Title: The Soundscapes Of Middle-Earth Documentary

they would have different attitudes to one person that may be a seductress to another person that just it may be I don't know it may be a lover you know or something like this
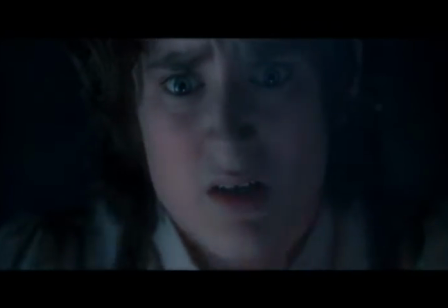and that really changed into it being an actor who would remain the consistent voice of the ring throughout the
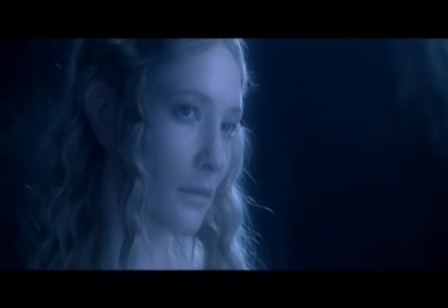film
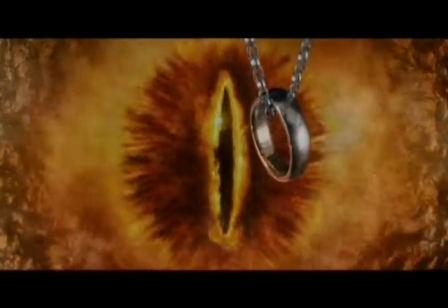Alan Howard recorded voice overs that Philippa and Fran would write. He learned a whole bunch of phrases in black speech and he just went for it.
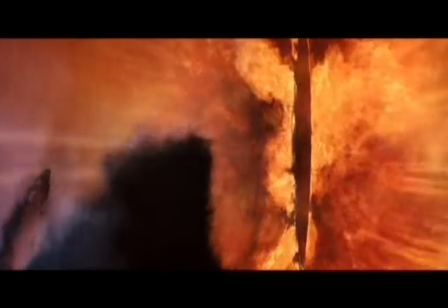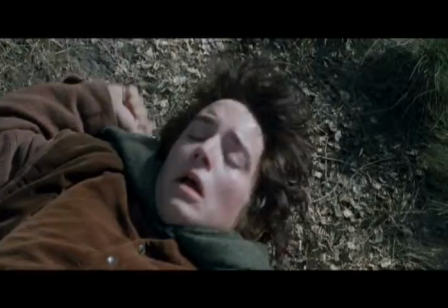When we have to do ADR recording, we have to re-record the actors' voices. A lot of people don't realise that so much sound is actually replaced. And it happens all the time on movies, and our movie was no exception.
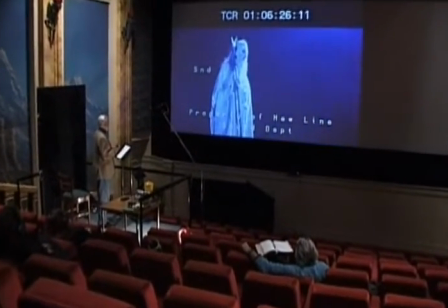What is the greatest power?
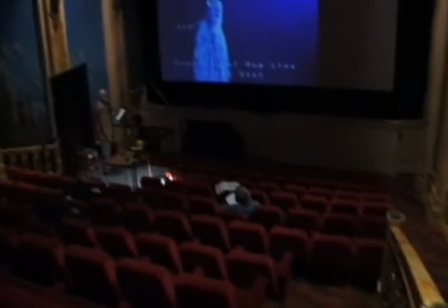We intend on re-recording the dialogue for about 98% of the film, which is a lot more than is normal, but we've got a whole bunch of problems that most films don't have. Because of the sheer size of the production, we sort of spread out around a series of Wellington warehouses.
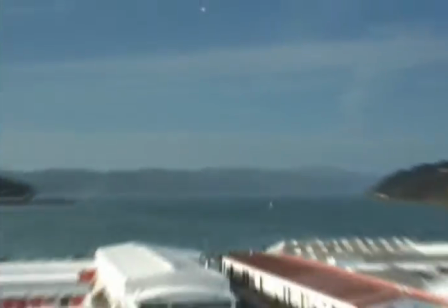and through some unknown reason a couple of these warehouses were actually right next door to the airport you're recording dialogue and then when we finally get in our hot little hands or watch it at rushes that night you go nice plane effect you know in lord of the rings it's actually quite funny
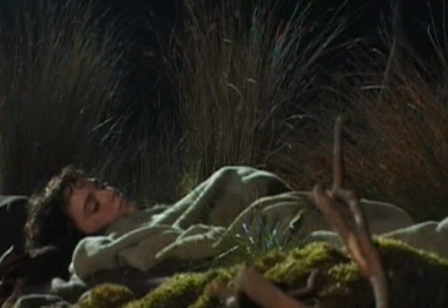watching the dailies because you occasionally see the actors kind of stopping in their tracks to allow a 737
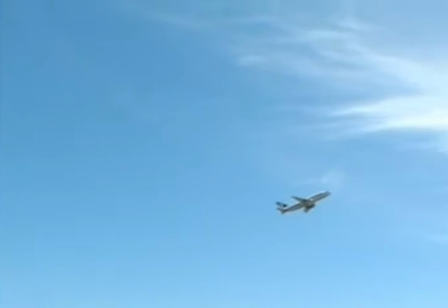to blast off the runway which is literally 50 feet away and then they They wait for the sound and then they just carry on. We knew that come time for post-production, we'd be in a studio recreating all of our dialogue. So scenes involving a gladrial, there's quite a few shots that were shot at 33 frames.
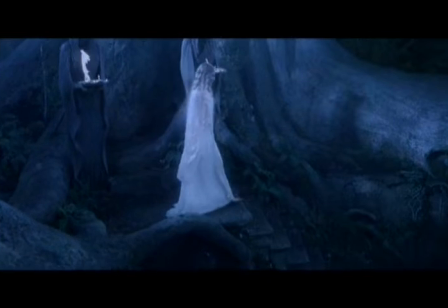It was to give it that dreamlike, floaty, not quite real, you're not quite there but you are sort of feel.
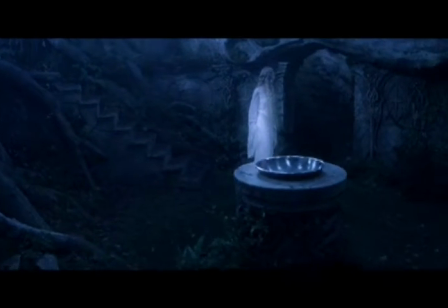So you've got slow-mo pictures but with real-time dialogue. So it's all lip sync. The actors have got to be precise in their delivery of that so that it's exactly in sync with their lips on screen. When we came to ADR it, we had those pictures sped up effectively.
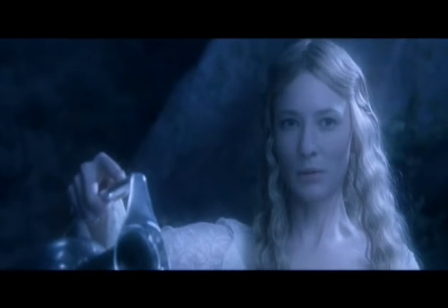Things that were,
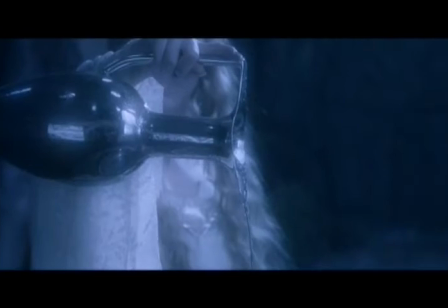things that are, and some things that have not yet come to pass. to be as though it was shot at 24 frames.
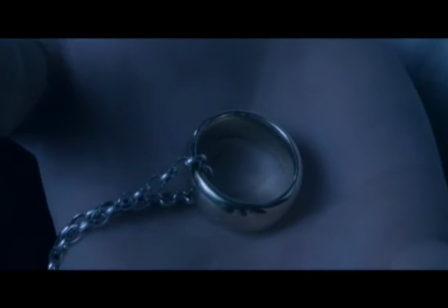When Nicoladriel isn't tempted by the ring and does the Dark Queen moment, that was shot at 48 frames.
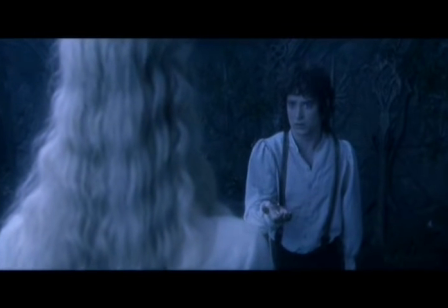So that's a 100% time expansion. Kate Blanchett reeled off her lines at a fair clip.
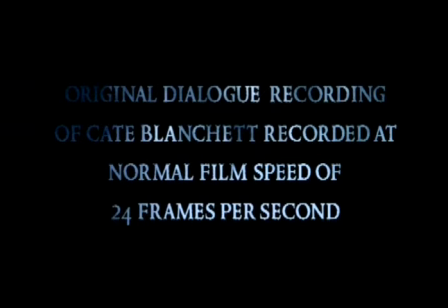Roll camera. In the face of the Dark Lord, you would have a queen. Not dark, but beautiful and terrible as the dawn. Treacherous as the sea, stronger than the foundations of the earth. All shall love me and despair!
So that when it played back at the slow-motion sequence,
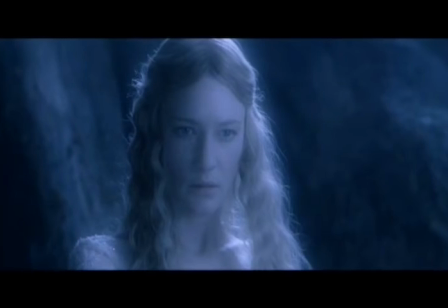there was still cadence, rhythm, and it still had some shape in it, actually.
In place of a dark lord, you would have a queen!
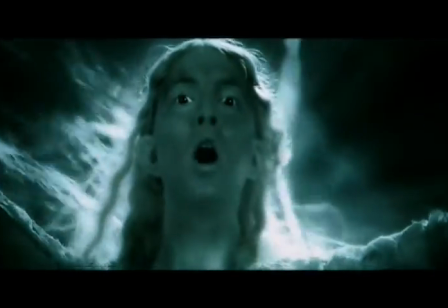Not dark, but beautiful and terrible as the lord! Treacherous is the sea!
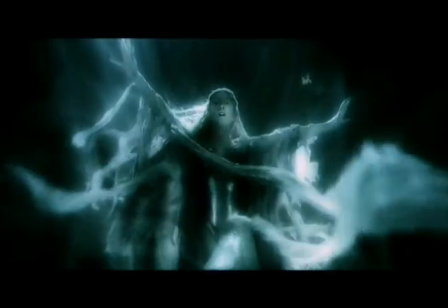Stronger than the foundations of the earth!